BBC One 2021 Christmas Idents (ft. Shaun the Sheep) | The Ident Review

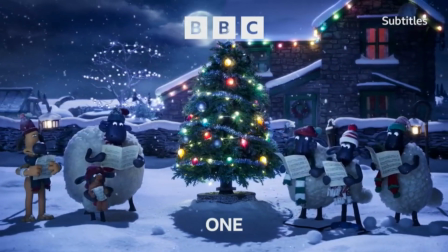495s
With the tree and farmer's house all decorated, it's time for a spot of carol singing, with the gang breaking out into a rather bleat-driven version of Jingle Bells.
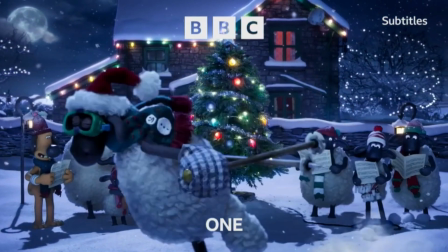502s
Gotta say guys, the random skier is back and I'm absolutely here for it. Is he just going round and round in one big loop?
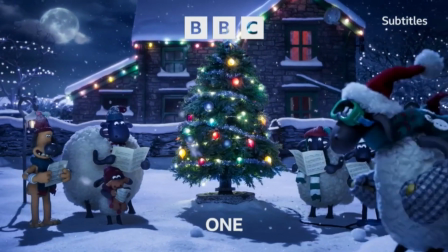508s
Where is the journey? Where is the goal? These questions won't be answered, but seeing him glide randomly across my screen again did get a chuckle out of me.
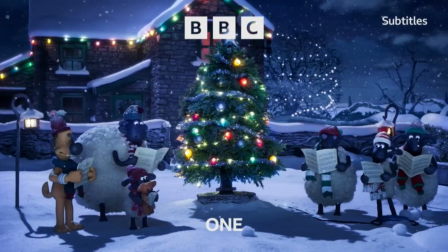515s
The comedy doesn't end there, as we see Shaun eye a snowball resting near him, which he throws right into Bitzer's face.
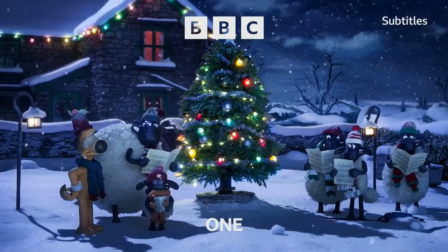521s
Amusing as it is, Bitzer sees the funny side, and continues to sing with the others.
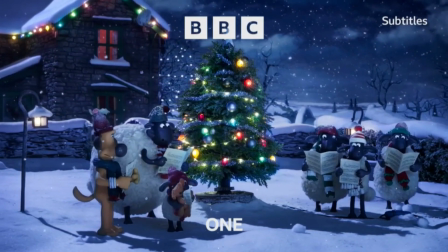525s
I would have thought that he would have retaliated, throwing one back at Shaun, then causing everyone to launch out into some good old snowball warfare.
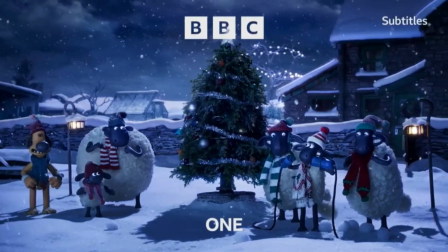532s
That sadly doesn't happen, which may seem a little disappointing, but keep in mind,
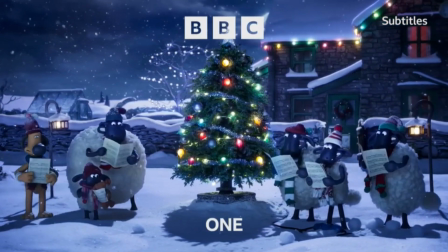536s
stop motion animation takes a long time to film regardless, and considering this is a short sequence for a TV ident,
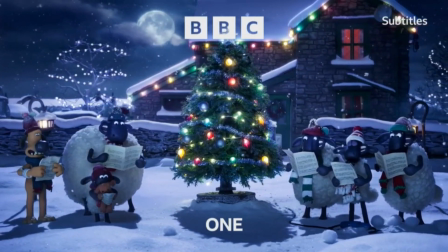541s
perhaps a snowball fight could be saved for an episode of the TV show or a Christmas special.
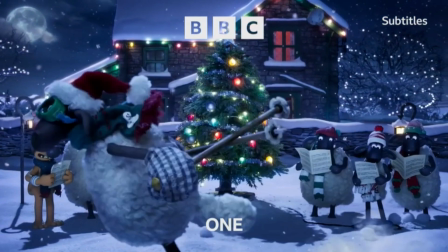546s
However, the evening variant of this year's festive offerings for BBC One arguably looks the best of the bunch.
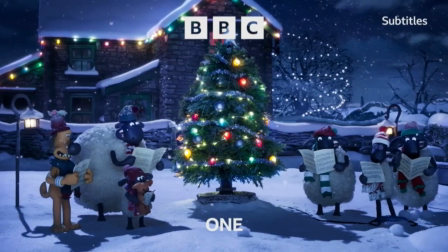551s
Everything from the colour combinations, the character models, their little winter accessories,
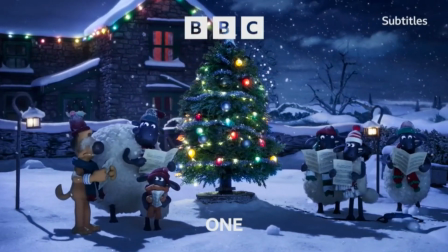555s
the charm of the carol singing, the indication of a snowball fight, it all feels like the best parts of Christmas.
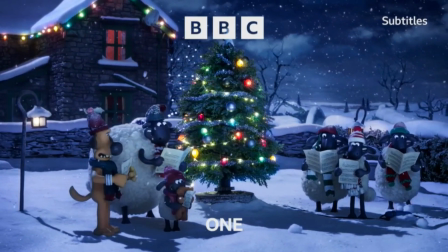560s
So if that was the BBC's aim, to showcase some idents that embodied that warm and wonderful feeling of Christmas,
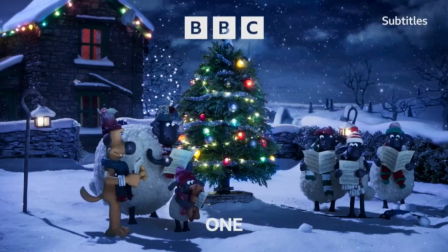566s
then together with Aardman, I would argue that they succeeded, without a doubt.
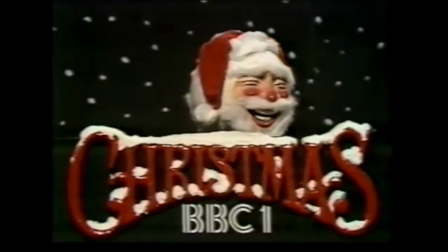572s
Not every Christmas ident put out by the BBC has gone on to be viewed as a certified classic, and with each passing year,
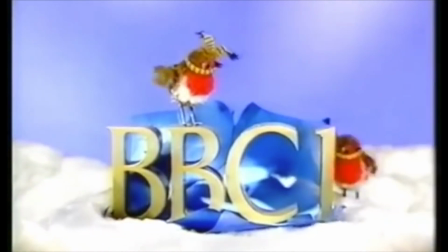577s
nostalgia for idents past only continues to grow, with some newer offerings often getting lost along the way.
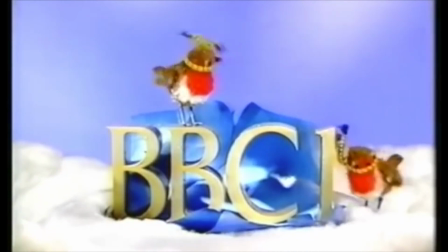582s
However, for 2021, I don't think this will be forgotten by many.
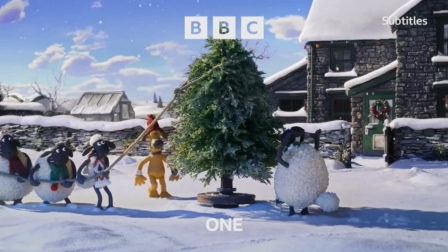586s
Not only do you have the beloved characters from Shaun the Sheep as your main stars, but the simplicity of the scenes themselves,
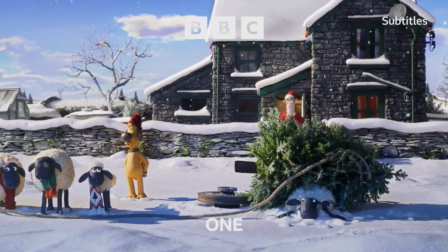592s
combined with the gorgeous stop-motion animation, helps this sequence really entrench itself in the minds of the viewer. Shaun the Sheep and Christmas together?
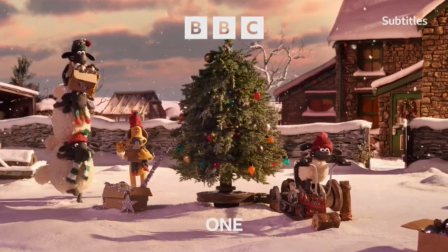599s
That almost sounds like a match made in heaven.
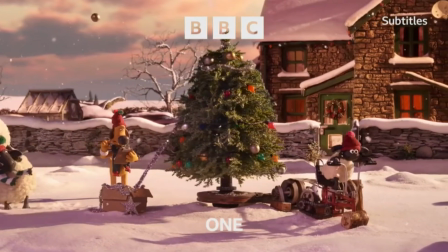601s
And for me, despite a few nitpicks here and there, I think I can honestly say that these have been some of the best Christmas-themed idents that BBC One has had in recent years.
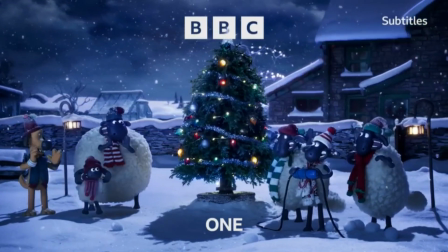610s
I look forward to seeing them through December, and I hope that you get a chance to check them out, to laugh, smile, and bask in the positive presence of Christmas. And so that brings us to the end of another episode of the Ident Review.
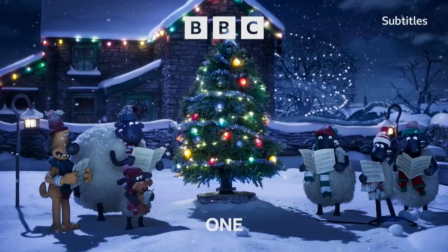622s
If you enjoyed this look at BBC One's Christmas idents, then please leave a like, comment your thoughts below, and subscribe to the channel for lots more ident-related content.
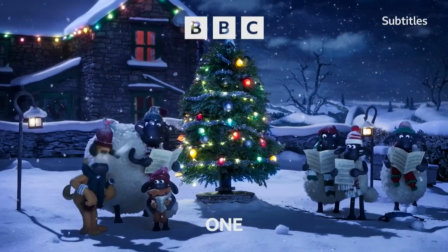629s
I've been Adam Martyn from AMTV, thank you for joining me, and I'll see you next time.
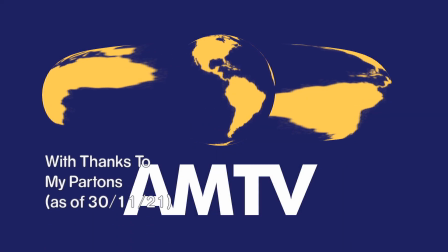637s
Well, that does bring us to the end of another day here on AMTV.
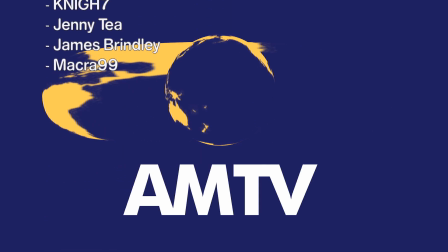641s
We do hope you enjoyed the programme, and a special thank you to our patrons for helping to support the show, and to everyone who's tuned in.
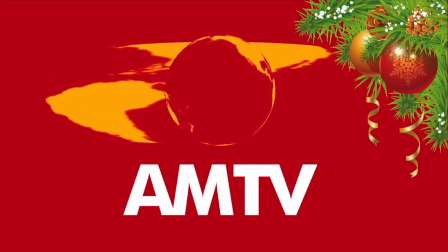647s
Until the next broadcast, we wish you a good night.